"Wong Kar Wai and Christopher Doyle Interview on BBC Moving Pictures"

In China they are more organized, they want to know exactly what you want and Hong Kong is more flexible. So I think each party has to get used to each other for a certain time.
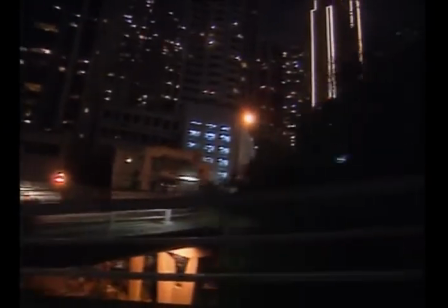[8:23]
But I think I will stay and make more films.
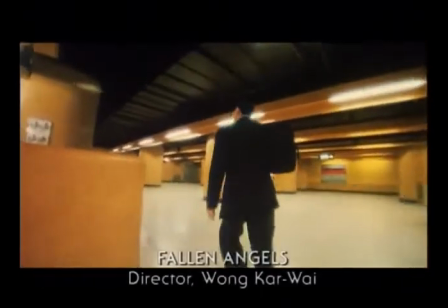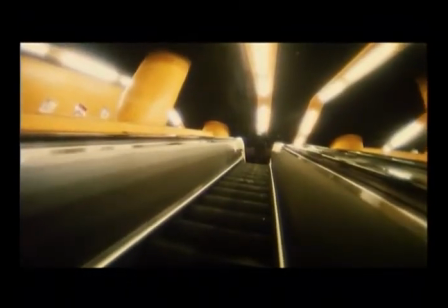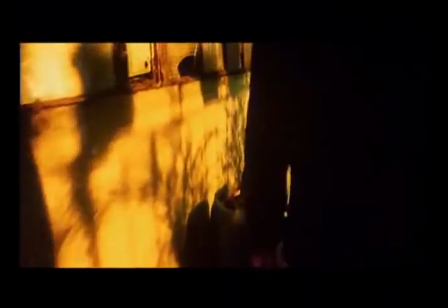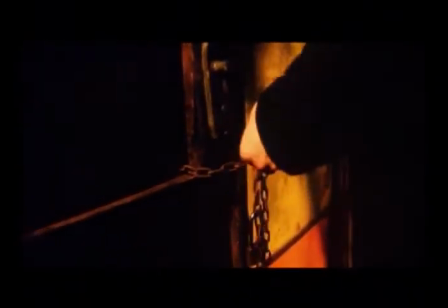On the first day of shooting we work in a very small tea house. The only way we can do is to shoot with a wide-angle lens. But I think we should do something more interesting. So I asked Chris to wear an extremely wide-angle lens. He said, yes. But in that case, the face of Micheri looks like a banana.
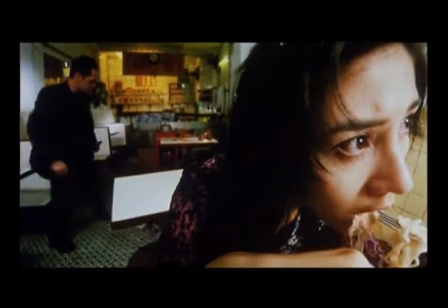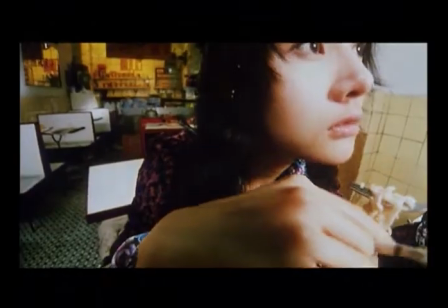[9:17]
There is about space. We use a wide-angle because these people are so close together but so distant, you know.
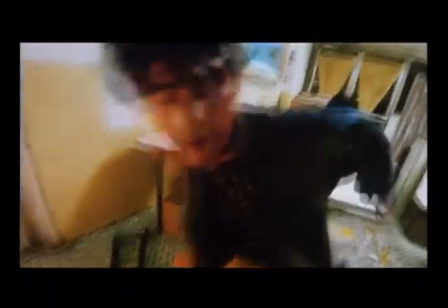[9:23]
And the camera should be closer to them. Therefore, you feel very close to them. but you know that they're really separated by a great distance of, you know, incomprehensibility.
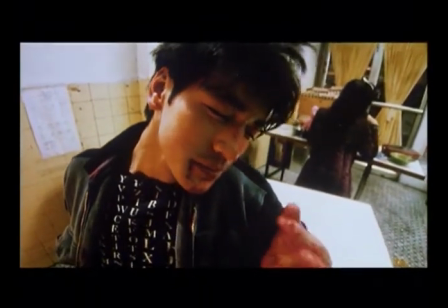[9:30]
You know, they can't talk to each other. That's after the fact. I mean, the real fact is, it was a small space and we had to get close, right? And then you start going that direction and you say, hey, it's working. This is interesting. And then you try and put on another lens and you say, shit. I mean, anything else doesn't work. When you shoot a gun, you know, the camera, the cameraman, if it's me, he usually goes, oh.
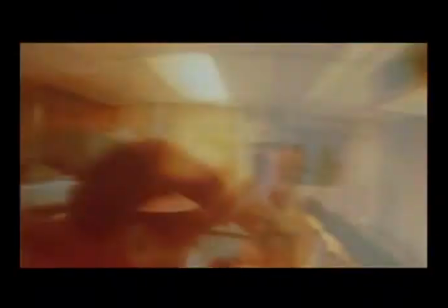[10:00]
So I think this is partly how the handhold style that we've developed together started. This distorted way in which things move in and out of your perception. The way things are blurred, time is blurred, the way things sort of jump, you know. And suddenly you're in a different space in here and you realize it.
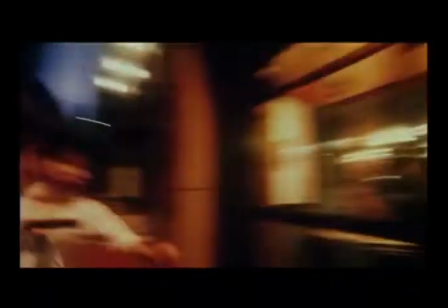[10:20]
It's how you perceive violence.
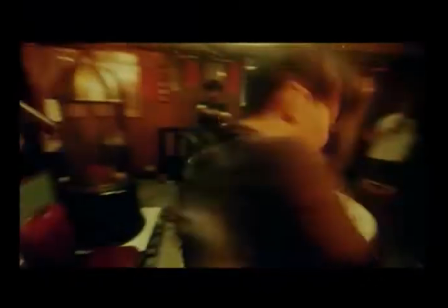I hope it's poetic, I hope it's about poetry, I hope it's about the poetry of life, I hope it's about the poetry of love, the poetry of the impossibility of various scenes and the consequences of certain choices. I'm sure a lot of it and it costs time.
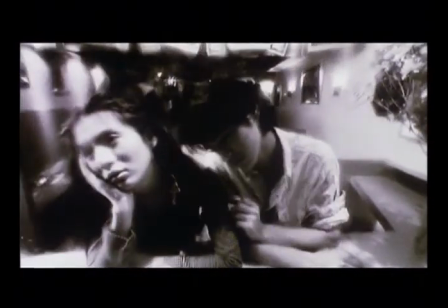[10:50]
So much of this stuff is about time, and obviously you play with the time in which the film passes through the camera. I mean it seems to be a logical step. Mitzpah? Talk like a film critic. Yes, I've been reading Tony Raines all week.
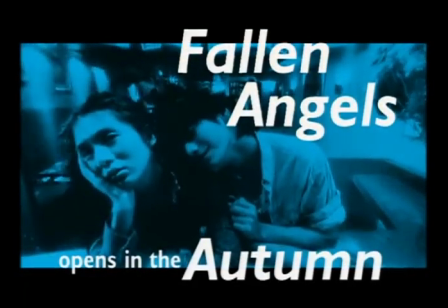[11:07]
And there's a special preview of Fallen Angels this Thursday at Nottingham's Shots in the Dark Festival.